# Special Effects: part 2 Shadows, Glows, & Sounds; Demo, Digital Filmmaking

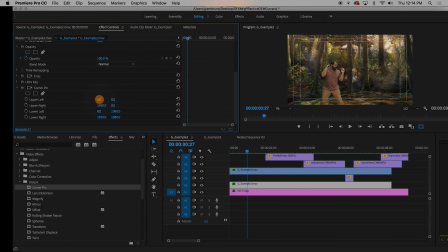[4:04]
And I'm going to take my upper left corner and I'm going to drag it down, down, down. And that was to the X. I'm going to drag it to the side, and I'm going to drag it down. Probably too far to the side, something like that. Now, there. Now, I do need to reposition it.
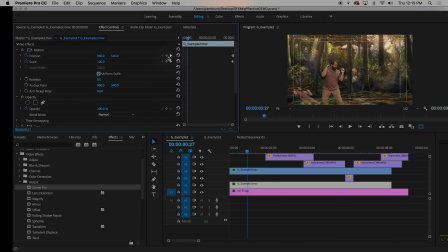[4:23]
So now I'm going to have to go up top here. I'm going to get rid of my keys for positioning. Oops, get rid of them. Yeah. And I'm actually going to, am I going to get rid of my scale? Yeah, I'll get rid of my keys for scale too.
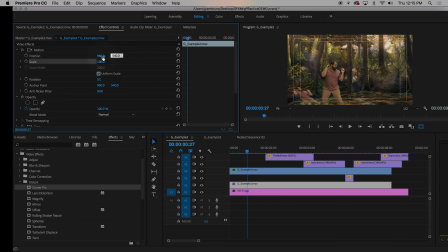[4:41]
And now I can just kind of reposition this to be a little bit more matched up with my legs. And so now this little duplicate of me is going to be my scale. Maybe I want to do a little more work with the corner pin. Something like that. Now, if you're being really nitpicky, you'll notice the light source is coming from here, going this way.
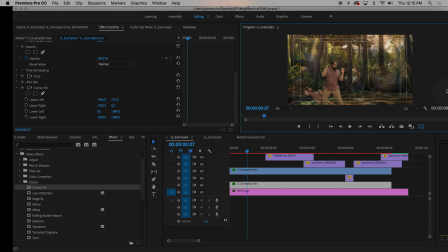[5:00]
So probably my shadow would be off camera, but let's just pretend there's another source behind the camera going this way so we can do this effect. Let's see. So I got to do a few more things. I got to make myself darker. And there's a million ways to do this. The quick way for me to do it is I'm going to go to color correction, choose brightness and contrast, drag it on top of that track.
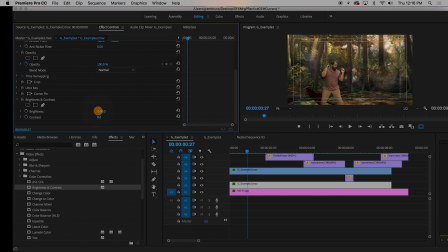[5:20]
And I'm going to crank the brightness down, and I'm going to crank the contrast down. So I have this nice, very opaque thing. And you might notice that's very dark. So the next thing to do is you can play with the blend modes to make it look semi-transparent.
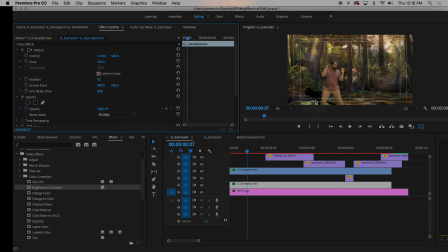[5:37]
Usually like multiply is good. Gets a little darker and gets a little see-through. And then I like to play with the opacity here. So that it's semi-transparent. I can still kind of see the roots and the creek and everything. Another thing you do is that's a pretty sharp shadow. And you might want a sharp shadow, but most shadows aren't that crisp.
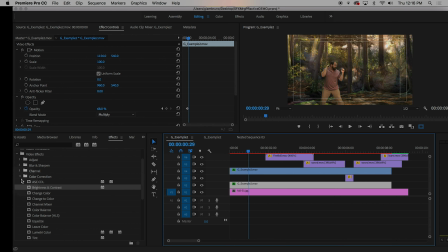[5:57]
So another filter to add on top of this one is going to be the Gaussian blur. I can add the Gaussian blur on top, and it starts you at a base of 0, so you want to increase it. Now, too blurry, it starts to disappear, which is actually going to be important later.
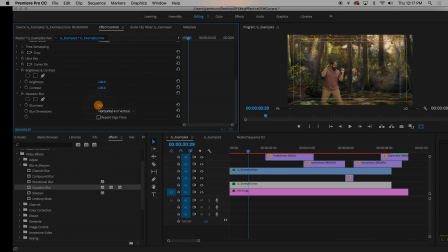[6:11]
Just get a little blur, like maybe 25, and you can still see my arms move around. It's still following me, and I've made this nice cool shadow. All right, last thing is when I fly away, right now, I've deleted the keyframe, so my shadow stays down there.
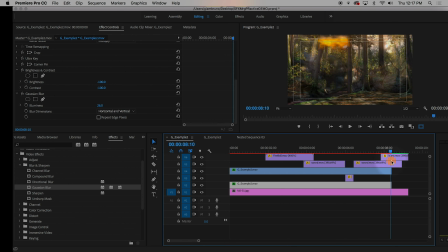[6:29]
But normally what happens when a person gets closer to a light source or moves up, right, the shadow actually becomes bigger and starts to dissipate.
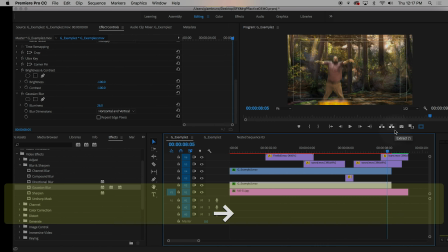[6:37]
So what I'm going to do is go back to that first place where I start to travel upward, and I got rid of those keys.
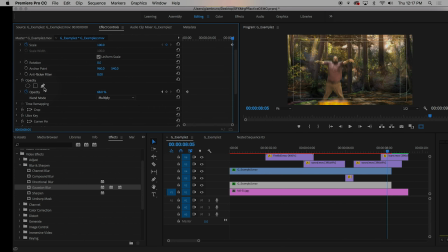[6:43]
I'm going to rekey them again. I'm also going to keyframe opacity, and I'm going to establish a key there. And one more key for blur. I'm actually going to keyframe the blurriness as well.
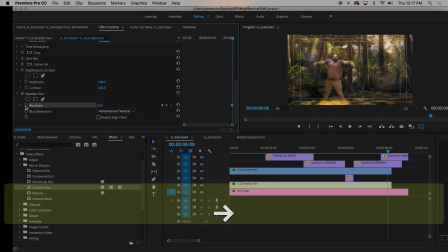[6:57]
So I'm going to go down a few keys.
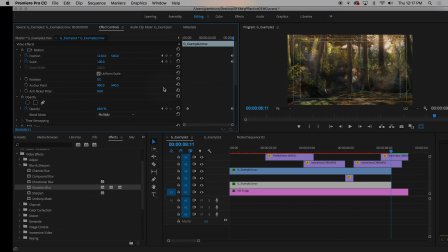[7:00]
I might not even have to do opacity, but I'm going to just make it a little bit bigger. Because I didn't mess with my anchor point, it's going to shove it off to the side. I'm going to have to reposition it again. Let me get it back up a little more. Something like that. And then maybe a few more frames. Oh, it's gone.
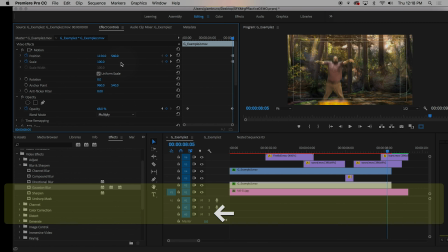[7:18]
Okay. And then the other thing I'm going to do is as it's getting bigger, I'm also going to increase the blurriness.
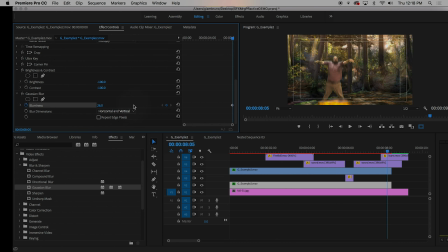[7:25]
So again, 1, 2, 3, 4, 5.
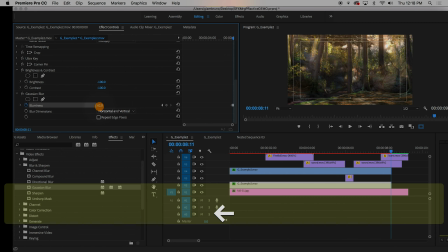[7:30]
Right before it disappears, if I crank this up super big, it starts to really dissipate.
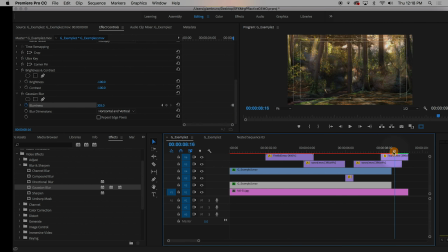[7:35]
So it's almost like I don't. So, and then lastly, I might want to do a little opacity to fade it out. So I'm going to keyframe it again right here, and then a few more frames before it disappears. Just really kind of get rid of that opacity all the way down to 0. So it just kind of does a few things.
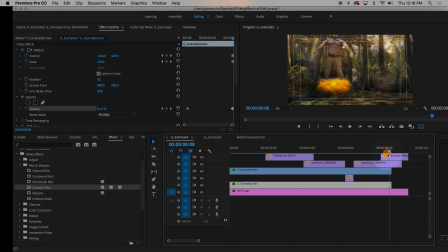[7:52]
Do I have to do all of them? No, I could just fade it out probably, it'd be fine. But this makes it look like it's getting bigger and kind of dissipating as I fly out. So that's how you make a shadow. The bell is going to ring here, so I'm going to have to stop again shortly. But the other thing we're gonna play with is glows.